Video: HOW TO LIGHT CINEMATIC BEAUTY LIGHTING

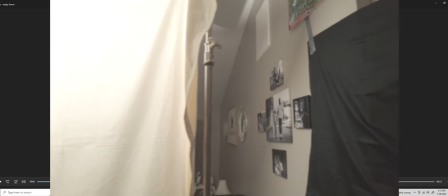[3:21]
And around just my book light,
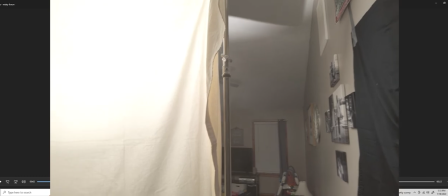[3:24]
I had black cloths and even underneath um the stands i had black cloth to really control the spill and to make sure that i
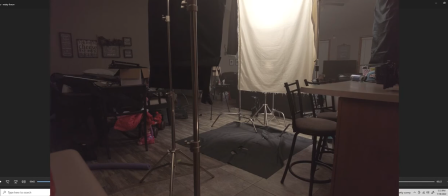[3:32]
wasn't getting any unwanted um spill on my talons face so
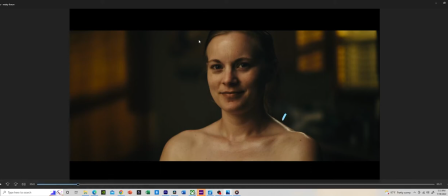[3:38]
for this particular um light right there what i did was i boomed
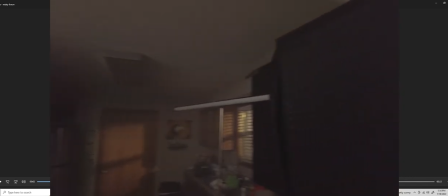[3:43]
a pavo 230x set at 3000 um
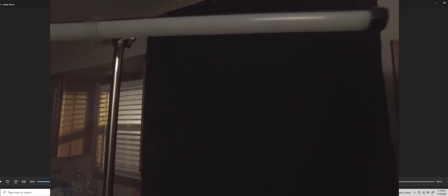[3:50]
degree kelvin um that was my temperature that i used on that one um and i believe it was set at like 30
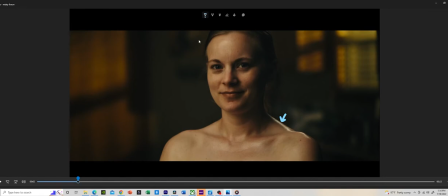[3:58]
and i just um i angled it so it doesn't get on her face it was just pretty much responsible for just lighting her neck her shoulders and just her hair and then the final light that i believe I used in this scene was my room tone light so what I did was right
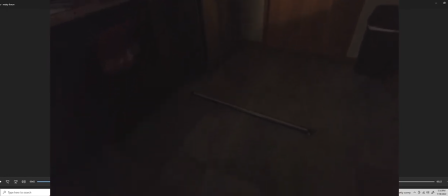[4:16]
at the bottom I had a power to 30x at
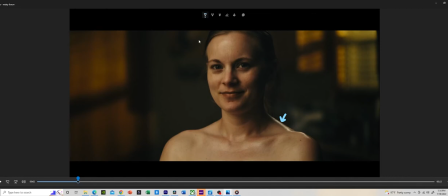[4:20]
60% and I faced it up to the ceiling and that was that bounce from the ceiling was what helped me make the scene look as natural as possible a couple other techniques that I used to really help elevate on
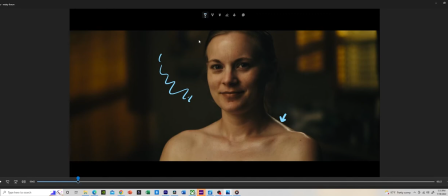[4:35]
the production value for this scene was I took baby oil and I
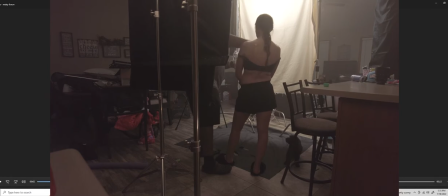[4:40]
just rubbed it all around my talon on her collarbone right there on her shoulders
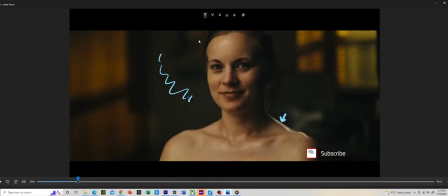[4:45]
and just on her body and what that does is once the light hits it it helps to reflect it beautifully and it helps to just hold that shine and sheen on her body so pretty excited how that turned out but just pretty simple just baby oil on that another important part about lighting
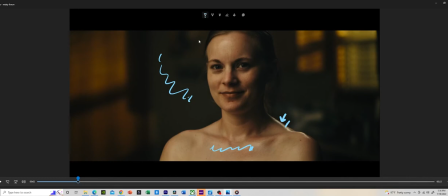[5:03]
was not only adding light but taking away light and as you guys know me I'm I like my negative feel and I just like my black cloth and pretty much in this particular scene they played a huge part in everything that I did as I stated earlier on my book light setup I
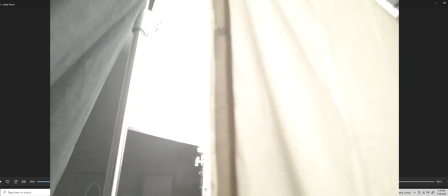[5:21]
had black cloth all around my book light and even on the floor to help control the spill.
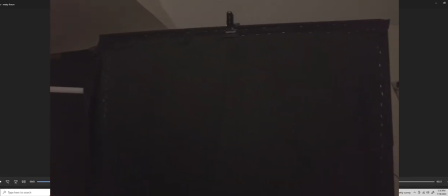[5:26]
And then right to the right of her right here, I had a four by eight floppy to act as negative fill.
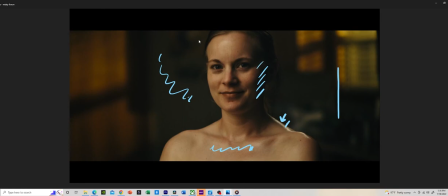[5:33]
And that was responsible for giving her this beautiful dark area on her right side of her face and just all over the place on the cabinets to the right.
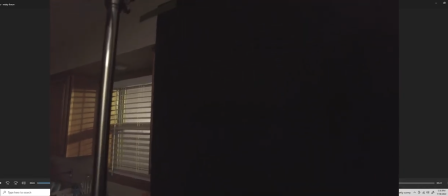[5:44]
I had black cloth taped all around the cabinets to the left. I had black cloth and just everywhere black cloud because i just wanted to really
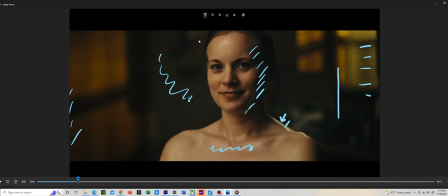[5:53]
control and really dial in this particular mood and scene for this particular shot and the final thing that i added which of course
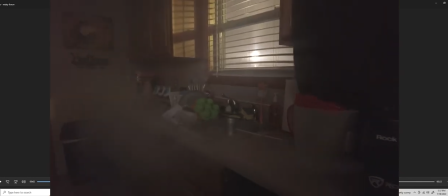[6:03]
you can never forget is i added haze but for this i didn't want the haze
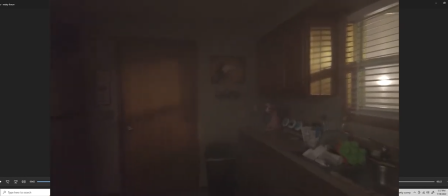[6:08]
to be too intense so i wafted it a little bit but it just helped to really
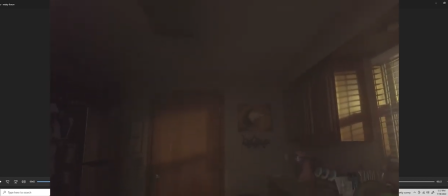[6:13]
give it that dreamy vibe that i was going for all
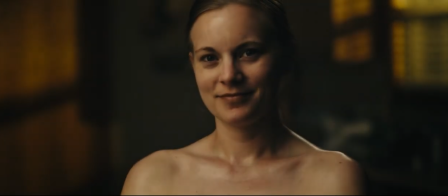[6:17]
right guys that is pretty much how i got this entire look if you guys like
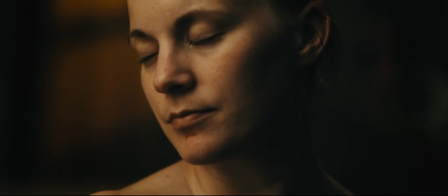[6:22]
this breakdown please don't forget to like comment and just subscribe
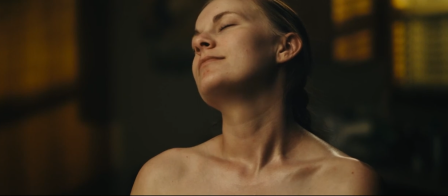[6:27]
to my channel so that way i can continue to grow and bring some more dope content like this for you guys remember
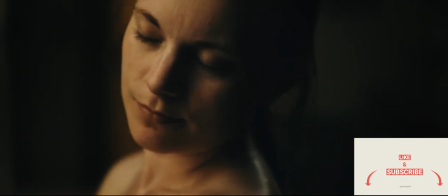[6:34]
don't forget to keep learning keep practicing and keep growing until we meet again thank you and have a good day